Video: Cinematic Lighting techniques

Hey guys, how's it going? So in today's video, we're gonna be talking about my favorite subject, lighting. I'm gonna show you a few lighting patterns and how to use them. So for this video, just to simplify everything, I'm going to focus on just a key light. So I'm just gonna have one light, but I'm gonna show you what one simple light can do to really influence the mood of your scene. Well, the first lighting setup that we're gonna look at is flat lighting.
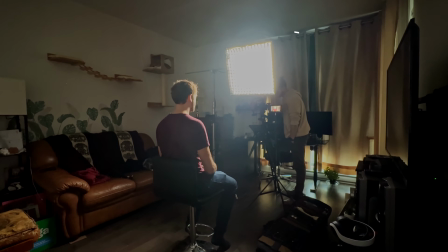0:24 So usually the light will be about eye level to the subject when the light is coming from the same direction as the camera. So if your back is to the light, you're not going to get any interesting shadows.
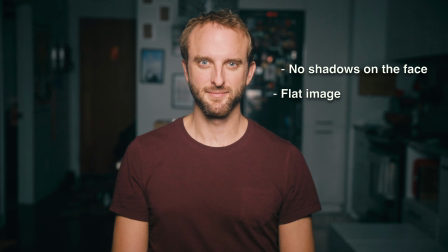0:38 So the image tends to be a little bit flatter and less dynamic in the depth or shape of the light. So flat lighting might be a lighting setup that you could try for makeup
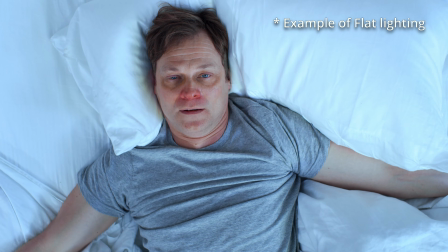0:50 tutorials or anything that it's important to not have any shadows on the face. You wanna have a light that completely fills in your face without any shadows. So the next lighting setup that we're gonna talk about is butterfly lighting.
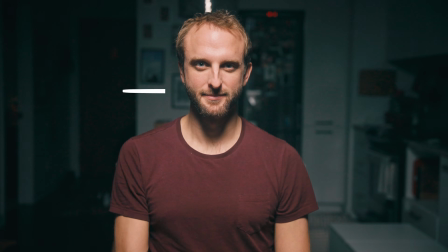1:03 The reason it's called butterfly lighting is because of that little butterfly shadow that it does underneath your nose, yeah. But it's insane how it really changes, like especially under your eyes. It's supposed to be like more appealing, so maybe I'm a bit too high here.
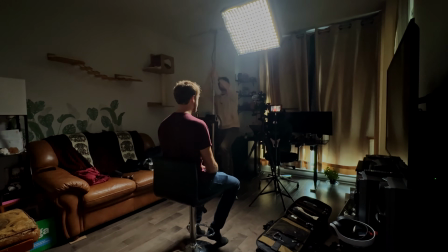1:19 So I'm gonna go, yeah, a little bit lower so it kind of fills in those shadows underneath your eyes.
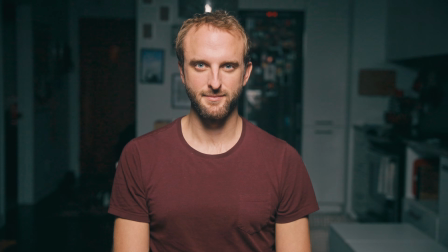1:28 And we should still have that butterfly light. Yeah, that's good. But basically what you have is you have the camera and the light slightly above,
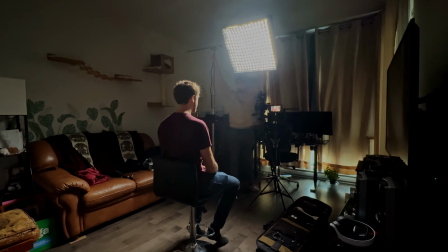1:38 coming at an angle, giving that butterfly shadow just under the nose. And this was really popular back in, you know, old Hollywood movies or the Paramount days.
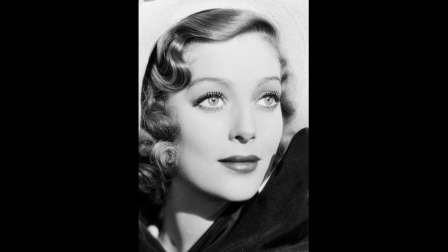1:48 It didn't necessarily create any unflattering shadows and they were perfectly lit from both sides, but still added an interesting dynamic to the face without being too flat.
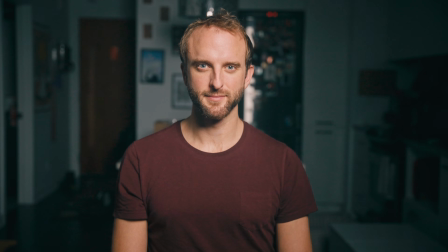1:59 The next one is called the loop light. So the loop light is by moving the light fixture about 20 to 30 degrees from your subject,
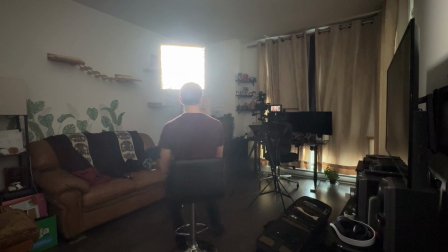2:07 and this starts to add a little bit more shadows to the face. And loop lighting is a perfect in-between when you don't want to go as dramatic as Rembrandt lighting and not as flat lighting. The next lighting technique that we're going to talk about is Rembrandt lighting,
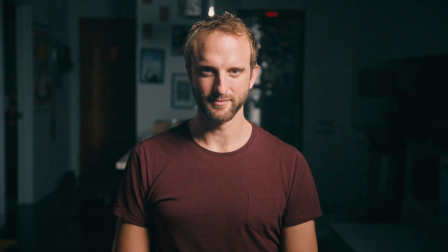2:23 which is honestly probably my personal favorite lighting technique and the one that I'll tend to use, I'd say 90% of the time.
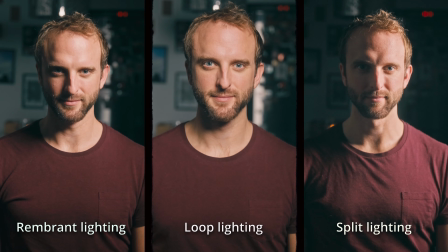2:30 Now the difference between Rembrandt lighting, loop lighting, and split lighting, which we'll get into later, Rembrandt lighting is after the Dutch painter Rembrandt and how he used to always draw or,
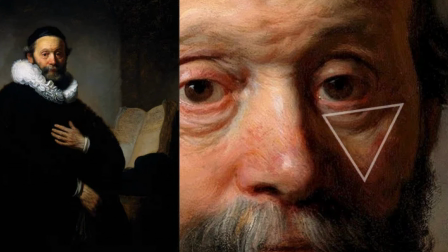2:43 you know, simulate light on his paintings, and it would leave a triangle on the negative side of the face.
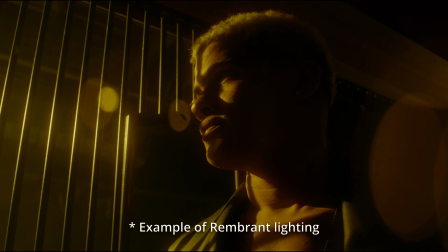2:50 In order to get this lighting effect, you want to place your light at about a 45-degree angle from your subject and slightly higher up.
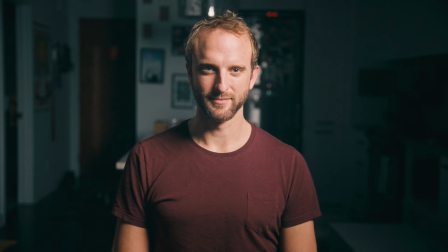2:57 Ideally, you have about 5 feet away from your light source, and then you'll really get that triangle on the negative side of your face.
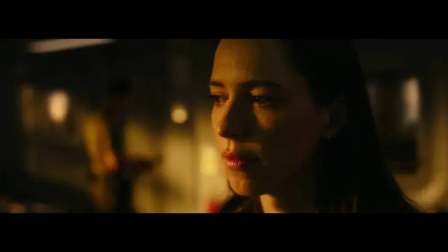3:06 And so in a lot of the images that you see from movies to photographs, the Rembrandt lighting remains one of the most popular lighting setups. Now the next one is a pretty fun one. The next one is called split lighting.
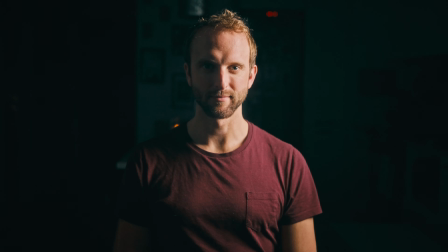3:17 So the fun thing about split lighting is you can really get into the shadows or the mystery of a character. So with split lighting, you place it either on the full left or full right of your subject,
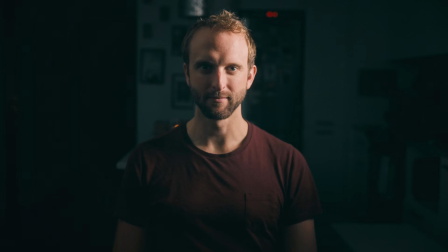3:29 and it's going to separate, you know, split the face in two between light and darkness. And what's really fun about this lighting style, even just emotionally speaking,
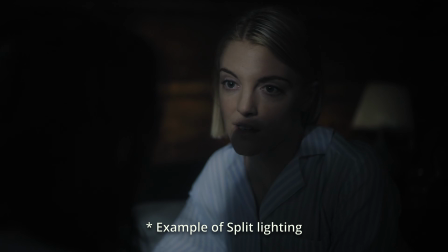3:40 is that it leaves a character in a lot of mystery.
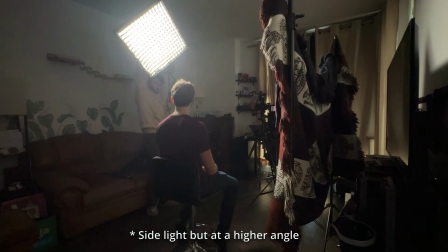3:44 So there's split between light and darkness, and as a theme can be used to leave a character in mystery and
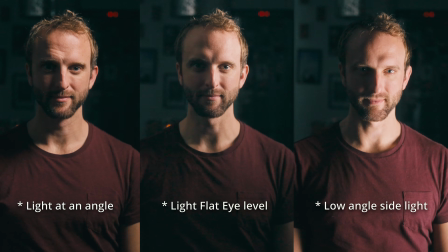3:52 not exactly understand their motives or what their intention is, can be a very useful lighting technique for you to use.
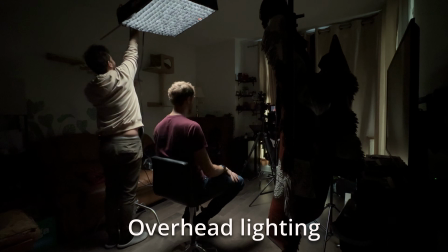4:00 Then we have overhead lighting. Overhead lighting is a really fun type of light.
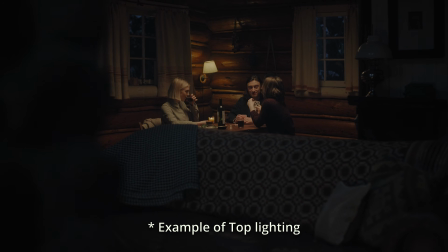4:03 I use it all the time in music videos, feature films, and I think it's great when accompanied with a fill light
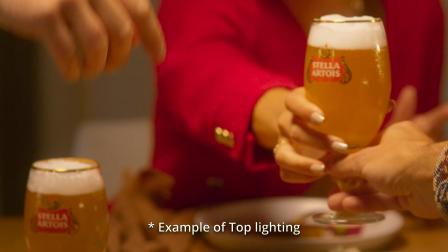4:11 or a bounce in order to raise those shadows that you're going to get.
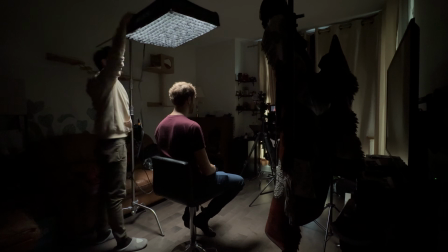4:16 The top light or overhead light is a light fixture that lies above the actor's head.
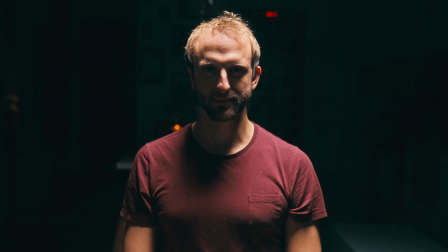4:21 And if you're able to rig the light onto the ceiling,
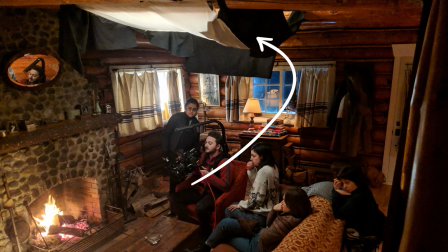4:24 the fun thing about an overhead light is that it frees up the area for you to film. Then that can be a really interesting setup because it allows you to move your camera in the space. You don't have any C-stands, you don't have any lights, you don't have anything in the way of your scene. And overhead lighting does cause a lot of raccoon eyes.
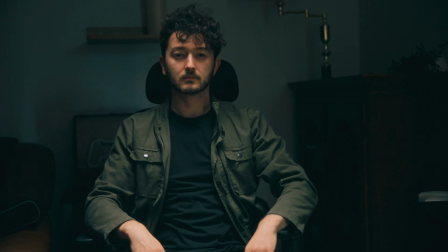4:44 And so this can be used to hide your character or, you know, give them more of a menacing look. And then there's obviously backlighting and silhouette.
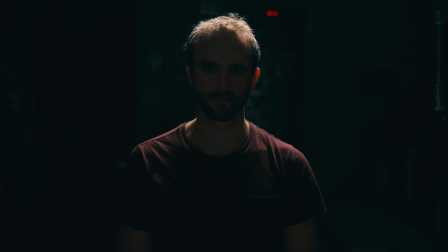4:53 And so backlighting is when the light goes and cuts your subject out of the background, so adding a shoulder light or a hair light.
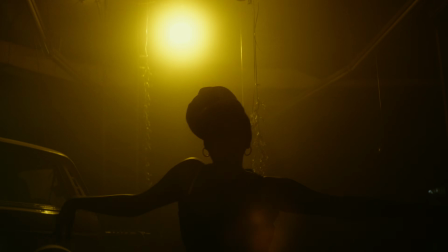5:00 And silhouette is when your character is completely silhouetted. So the next thing I want to get into is, where do you put your camera? So there's two main positions for you to put the camera.
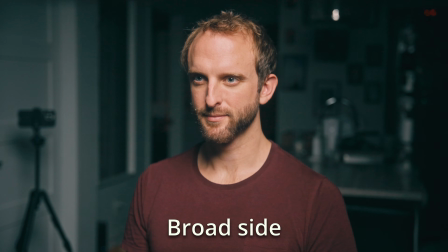5:11 There's the broadside, which is on the light side, which is the same direction that your light is coming in.
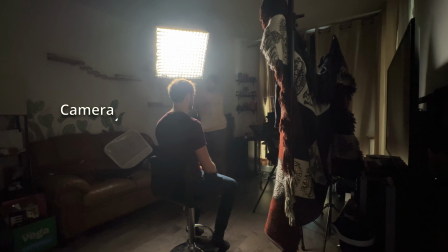5:17 And then there is shadow side, which is on the other side, which is on the negative side or the shadow side of your subject.
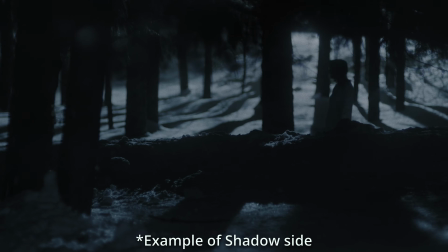5:24 I prefer shooting on shadow side as a base starting point because I find that it adds a lot more shape to the subject. And so these are just a few lighting setups for, anyone starting out as a cinematographer, a filmmaker, or just someone wanting to get more knowledgeable about lighting. I think you can really use all of these different lighting techniques in different situations, and you see which one you like the most for what you're shooting. Alright guys, that's it for the video. I hope you guys like this. I really had a lot of fun making this video. If you want to see more lighting tutorials or camera tutorials, please subscribe and like this video. Drop a comment below, let me know what you want to see next, and I'll see you guys in the next video.